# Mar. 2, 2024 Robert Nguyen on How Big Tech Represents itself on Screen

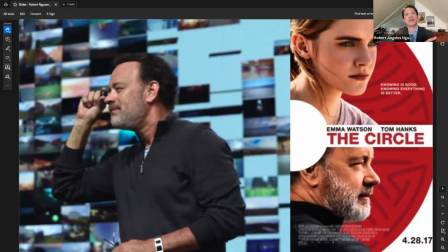And my argument about this film, turning from what the film's about to how I look at it visually on screen, is that the film, in a way, puts us through a number of different viewing positions as an audience member as we go through it so we're simultaneously the audience in the theater or at home watching this movie
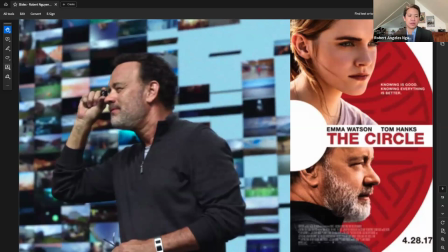but it also positions us sometimes as if we're living within that world whether that's as a tech enthusiast fan or as somebody who's a user of social media so for one example the scene where this shot comes from is early in the film when hanks's character is unveiling
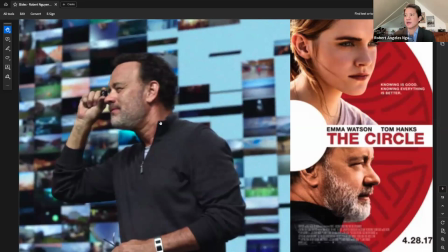a new product and it looks something like this.
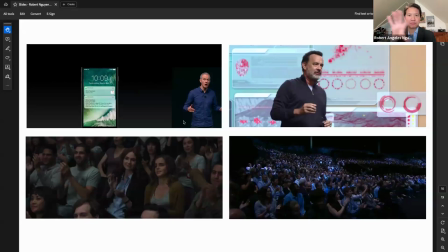And over here, so I've purposefully sort of juxtaposed some real and some fictional things together. On the upper right is Hanks' character on stage in front of a giant screen. On the lower left are some of the lead characters in the film and the audience.
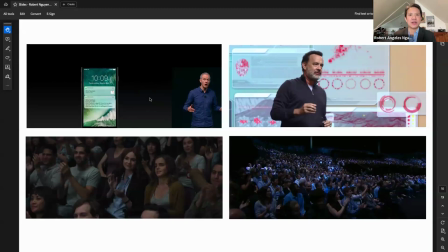On the upper left, there's an executive from an Apple tech event in 2016, the same year that this film came out. And in the lower right, there's the shot of the clapping audience in the Moscone Center or wherever it was.
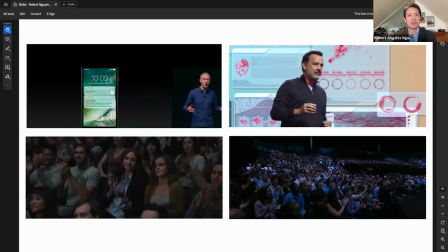On the one hand, the similarity between these things is very purposeful. They want to emulate something that feels real to us. On the other hand, the reason why it's so easy for them to emulate that is because increasingly product unveilings
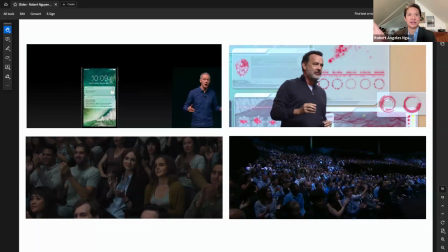from tech companies have started to look increasingly like cinematic productions in the way that we see movies. If you were to go back and look at the premiere of the first iPod, it probably looks a good bit different from this. We have the switching between the close-ups of the person on the stage,
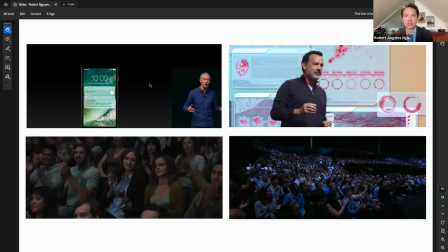the wide shot where we see the screen behind them, the shots of the audience, close-up shots of the product. And that visual language is very much replicated here in the film. And I think looking at this film again made me think of among the weird things that people might have done to get by during peak COVID quarantine.
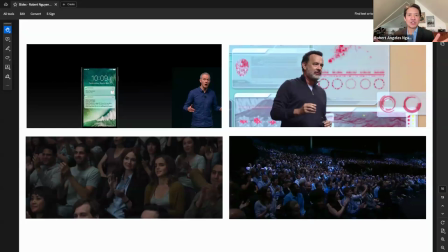I remember there was one morning where my wife and and simply like watch probably like an hour or two hours worth of tech keynotes like this. As people who are, you know, even though I critique technology and I'm an enthusiast of it and consumer at the same time,
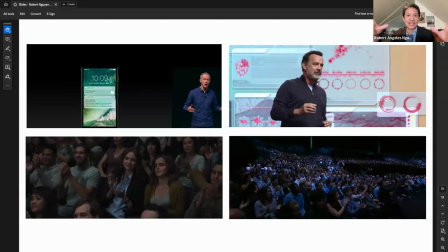we'd just be looking at it and thinking like, oh, that's so neat. Or like just the staging of that is so impressive or clever or funny. And I feel like in this way, the film sort of puts us in that very same position. You could watch a few seconds of that film, you could watch a few seconds of her product unveiling.
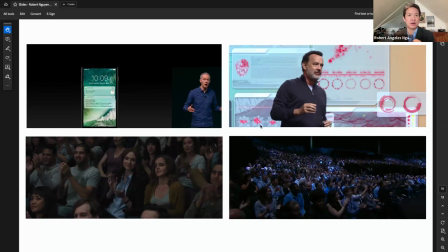And it's like you're in the same position of a fan watching the unveiling of a new product. The second piece of visual language in the film that I look at is this scene where May is at work.
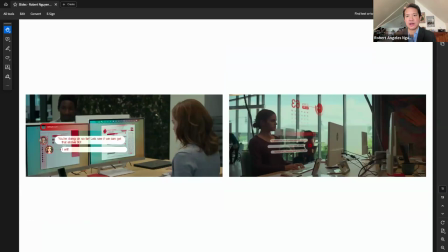She's training to be a customer service representative. And if you're familiar with internet companies, in a way, really the customer of Google isn't really us, the people who use Google Calendar or Gmail.
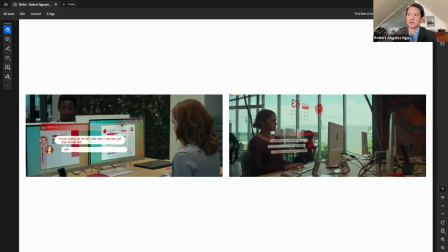It's the companies that advertise for them. So here she's doing customer service, helping advertisers, and she's training on that. And in here, in the graphics that the film uses, we see some visual language that's become very popular in film since texting has become so prevalent.
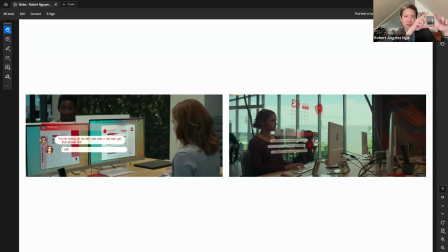This notion of, you know, you see the little speech bubbles pop up of the characters having their exchange. But if you think about it a bit, it's almost like we're being put into two different viewing positions at the same time.
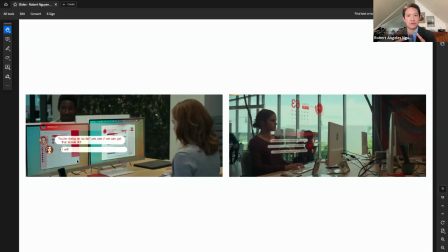On the one hand, we're in the traditional view of the theater goer that we see Emma Watson sitting on our computer. But on the one hand, on the other hand, it's almost as if we are seeing the screen interface that she has. And so it's almost as if we're being positioned within her seat, you know, looking at her screen.
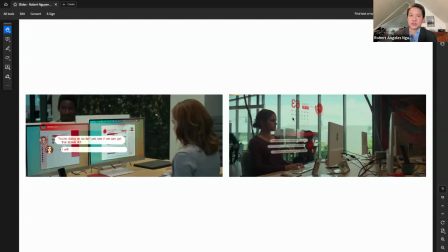The other view that I put here, there's this sort of, it looks like a hologram. We see some of what is her screen and the filmmakers have cleverly made that look as if it's hovering above her workspace. Now, this isn't supposed, this isn't as if it exists in the diegetic world of the film.
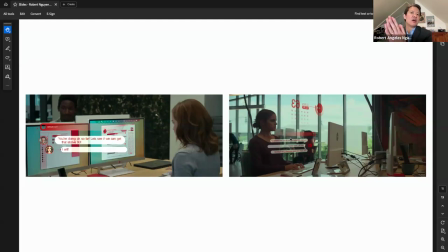It's not like there are holograms in this office, but it's sort of a clever trick so that the audience can see important information that's relevant to the scene, while we're also able to see her at work. And so I think in both of these cases, there's something akin to what the experience is of actually being a social media user today,
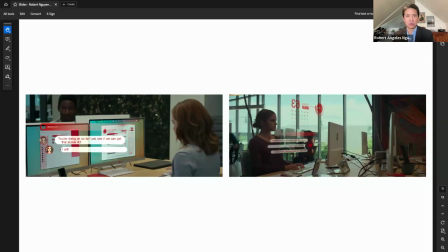and that we're both the writer, the creator of information or the publisher posts, but also the observer at the same time watching in on the things that other persons have made. And the final example I'll just look at briefly here is Within this film, there's a social media platform called Zing.
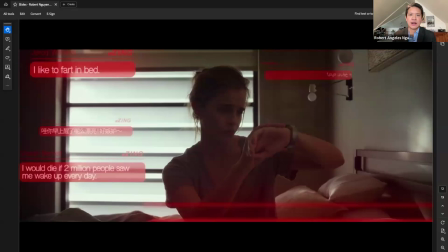That's pretty much like Axe, formerly known as Twitter. And this is how the filmmakers have visualized it here. And she is a very popular social media personality in this film. So there's the cloud of these, as well as many more around.
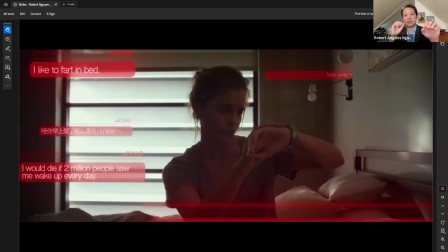And they sort of appear and disappear in depth in the frame, like coming forwards and then vanishing. And within a few seconds, there are a number that appear on screen. um and the in an interview the director talked about how while they were designing this graphic they were trying to figure out how to um
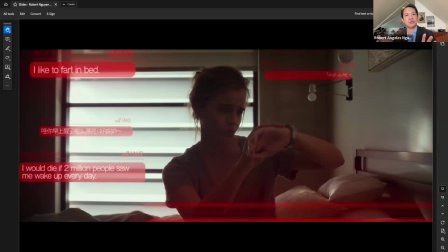put them on screen so that you get a sense of of what she's seeing but not so much as to antagonize the viewer and so they had this constant back and forth how much is too much um but what i argue is that in a way the antagonizing is the point
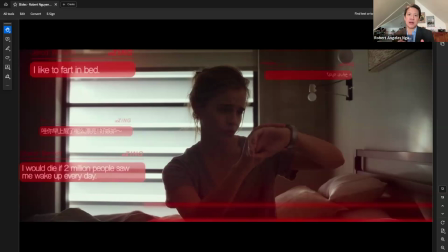the sense of constant barrage of messaging that appears on screen here is in a way a visualization to us of what is actually happening and what it, at least to me, it affectively feels like to be within the world of social media, where there's a constant stream of material coming at you all the time.
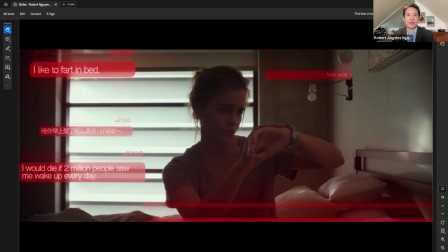And then on the other side of it, behind the screen, or if you want to think of it as across the world on a computer server somewhere, this in a way represents something close to what's actually happening. Because even though we might scroll through on our phones or on our computers,
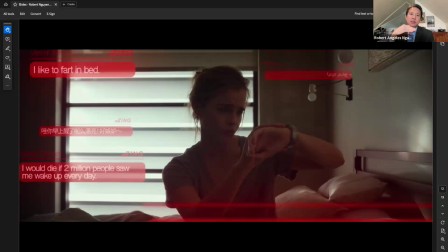what looks like a very linear sequence of posts that we can read and manage, what is happening behind the scenes is an overwhelming volume of hundreds or thousands of messages or content that we could possibly be shown at any
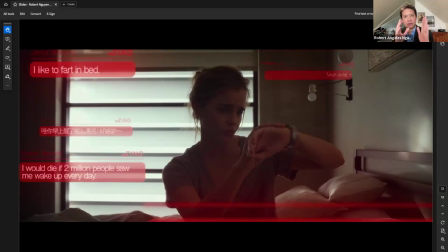given second that is algorithmically just whittled down to these things that we can see within the linear process of scrolling down the screen. And so in that sense, the very effort to try to visualize on screen and communicate information to the audience mediates a bit of
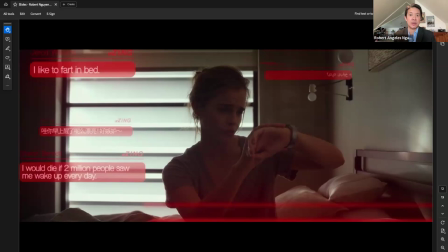really what the actual experience is of being a person living within social media and living in the world as it is today.
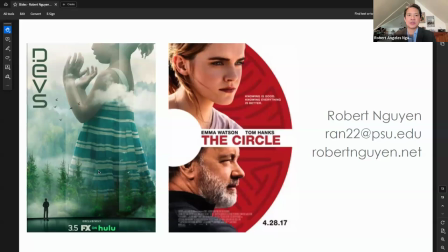So in closing, these are just two examples of the sort of work that I'm doing and that I'm interested in. And my core takeaway that I'd want to express here is that I think that even in the least fantastical film depicting the tech industry, or the ones, you know, even if some, you know,
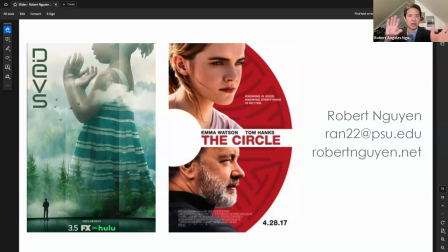some of these take some hard science fictional present premise to an extreme, but nonetheless, even on the more boring stuff, those representations are usually doing something. And I think that by closely examining
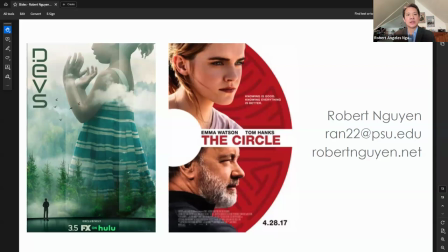cinematography, user interfaces, and imagined technologies, we can get a clear sense of what the basic low-level assumptions that films and TV series are making about the significance of large tech companies and the ways that those might come to dominate even the most mundane aspects of
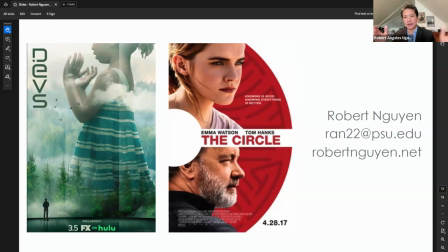our everyday lives. Thanks very much for having me today, and I'm happy to talk and feel any questions that you might have about this. Oh, I'm sure. Thank you very much, Robert. And I'm sure we'll have a number of questions, because before you started talking,
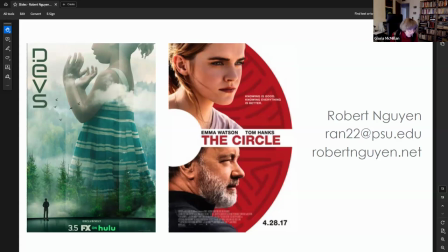we were exploring the embrace between these high tech companies and the military and how, you know, it's very difficult to reach some of these people with the kinds of thinking that's going on in the film Oppenheimer, for instance, if they live in encapsulated campus and discourse community.